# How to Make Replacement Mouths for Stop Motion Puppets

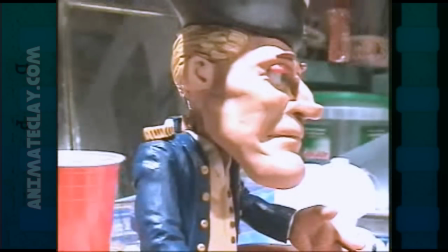(24:57)
and smoothed so
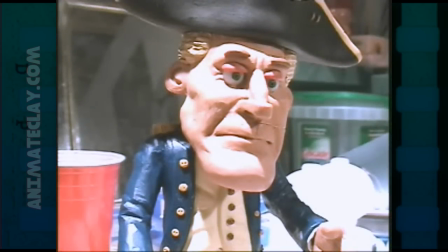(24:59)
that actually I mean the time it took me to do that was maybe I don't know two minutes or so just to smooth that out and
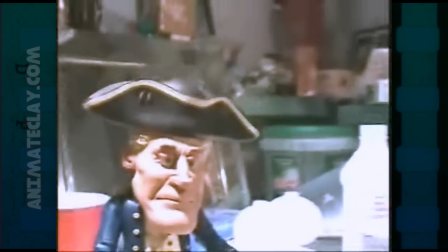(25:07)
if my camera were far away like this
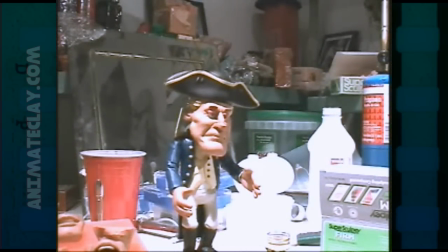(25:12)
you would never even see that so it's really a very quick technique the uh the technique
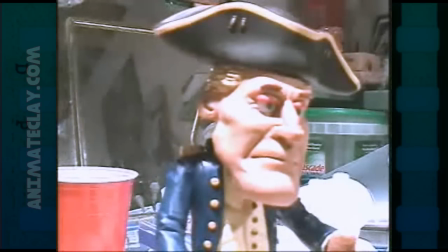(25:19)
and the look of it is very uh
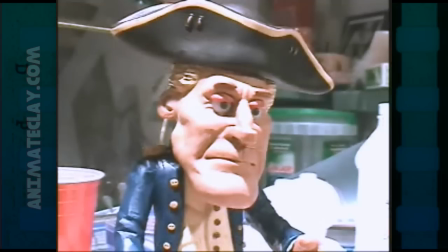(25:23)
appealing to the eye there's no stuck on mouths like a lot of the um a lot of people what they do is they take a piece of clay and
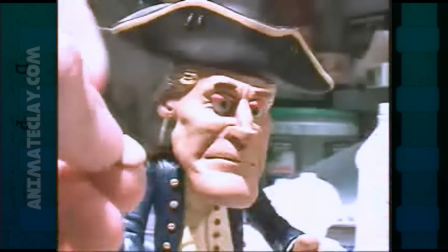(25:34)
kind of flatten it out like this and they put a little smiley face
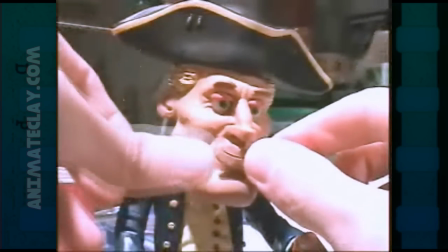(25:43)
like this and then stick it on their character and it sticks above the clay
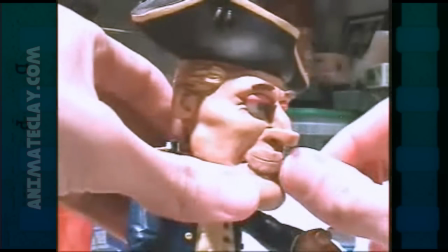(25:49)
like that that's like a very common thing
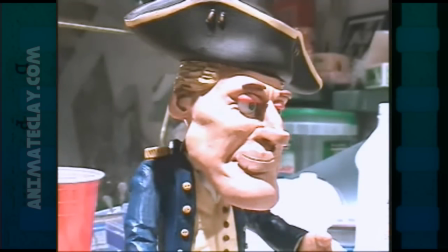(25:54)
they use like in celebrity deathmatch on MTV and what not I mean sure it can look kind of neat for a while but it's not as professional as something that has
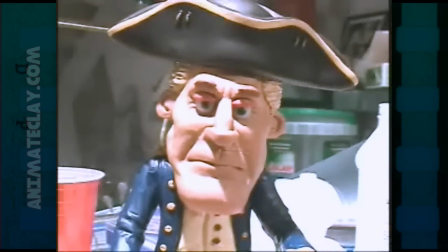(26:02)
true dimension and a flexible look like this
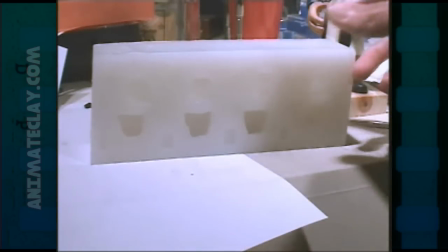(26:11)
so the last thing I did here once I made all my replacement mouths is I just took more silicone and made a mold
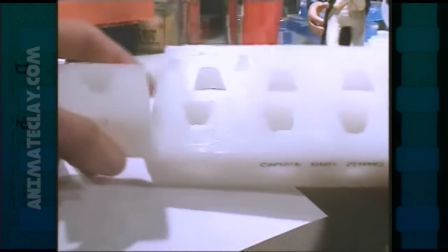(26:21)
and it's exactly the same technique I used to make the smaller mold
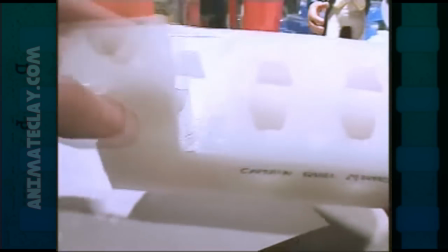(26:25)
except that I just laid all the mouths together side by side
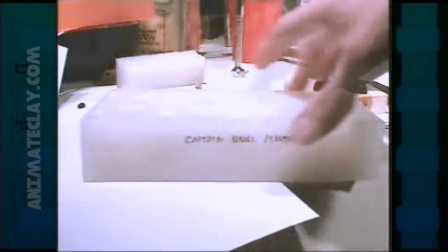(26:32)
and built a box around all eight mouths and each one
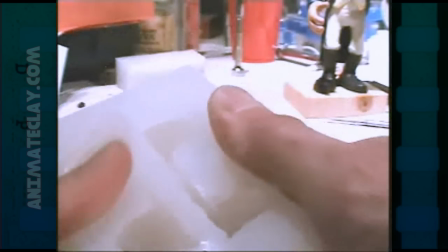(26:42)
As you can see, the mold kind of stuck together,
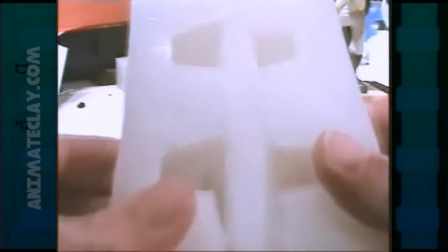(26:46)
but I did slice the mold so that parts can come out easily, just the same as the small mold.
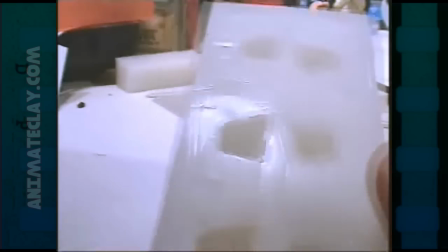(26:53)
Only I was careful not to cut too deeply because if I cut too deep,
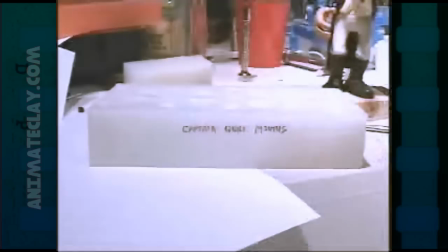(26:59)
then it would have made this mold really weak. so the less cuts you do on your mold
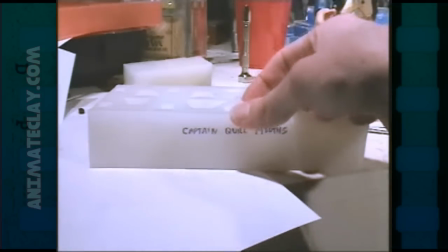(27:05)
the better but always make sure that you make enough cuts to pull your part out without distorting it Here's a character
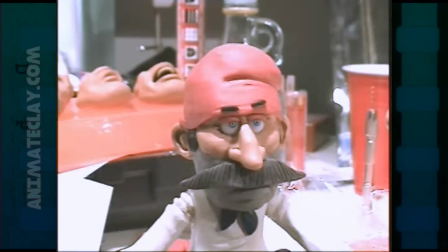(27:11)
that I created for the same film and his name is Rubel and he's a Russian character
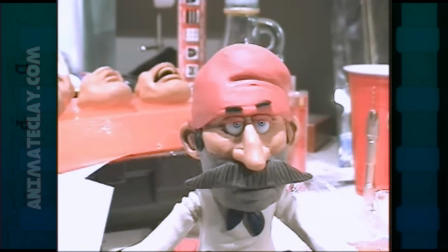(27:18)
and I used a similar technique to Captain Quill except I kind of cheated things a little bit to make it easier This character has a mustache and so I made a simple mustache and made a mold and I cast him in clay
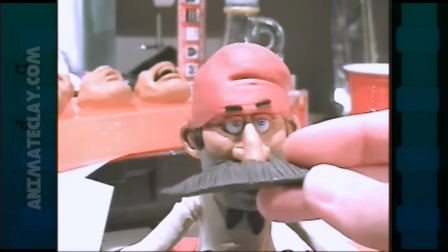(27:37)
just like I cast that one head so just poured the clay in the mold pulled it out you know
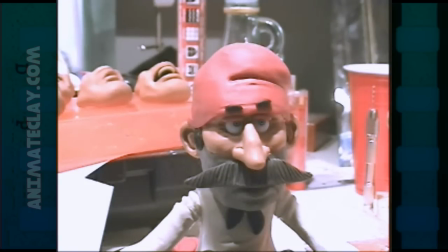(27:42)
froze it cleaned it up and I made a series of different replacement
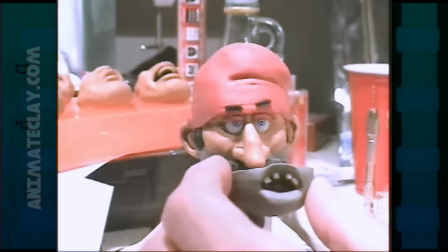(27:47)
mouths like this here and the
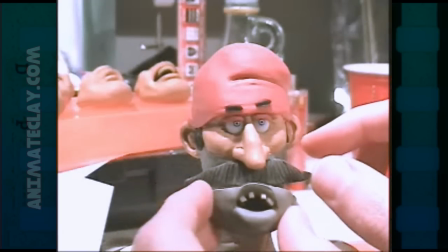(27:53)
great part about it is when I animate this character I just stick the mouth on there's a seam
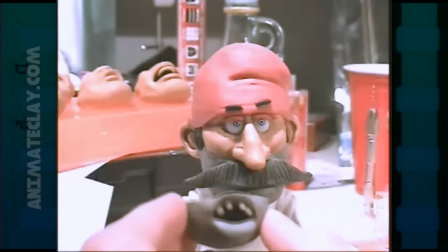(27:59)
that runs behind that mustache that you'll never see because it's covered up and so
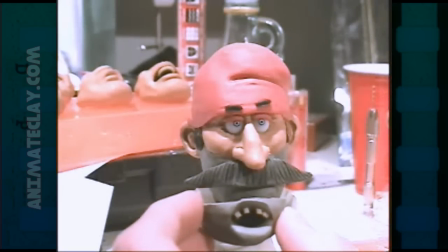(28:05)
it makes it a lot easier to just stick the mouth on you know underneath
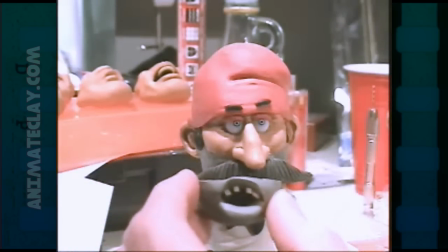(28:11)
this mustache and hide it from the camera so it's also a very
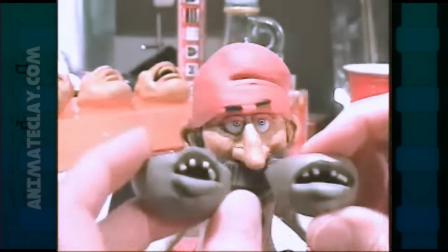(28:16)
quick method and you can get much more exaggeration in mouths this way and
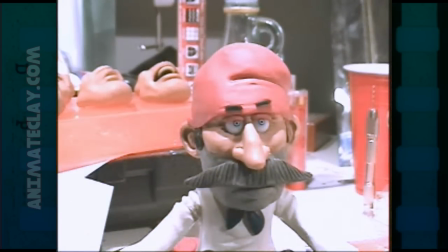(28:20)
dimension so that's just a little trick also if you want to do films faster is to use characters with mustaches so that you can hide that seam
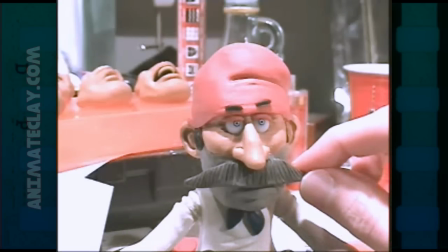(28:29)
line and you don't have to worry about spending time smoothing it in between your frames of animation.
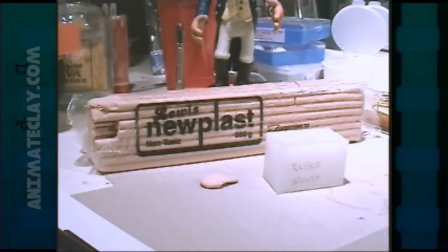(28:36)
Now I admit that I'm not really much of an expert with new class clay,
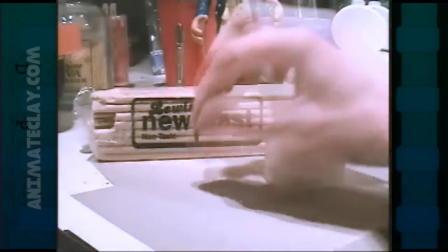(28:40)
but the process when you try to put clay like this into a mold is
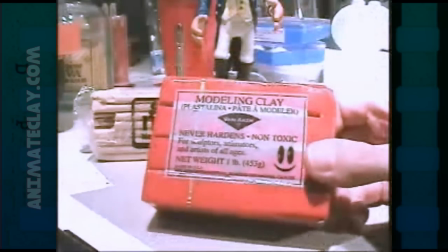(28:48)
a bit different than if you use the u.s. kind of animation clay called Van Aken Claytune Clay.
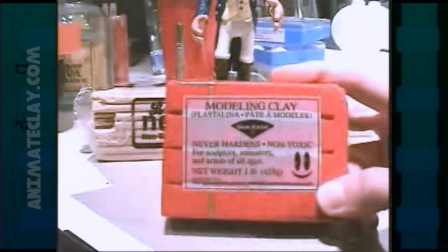(28:56)
This is a clay that we melted in our double boiler.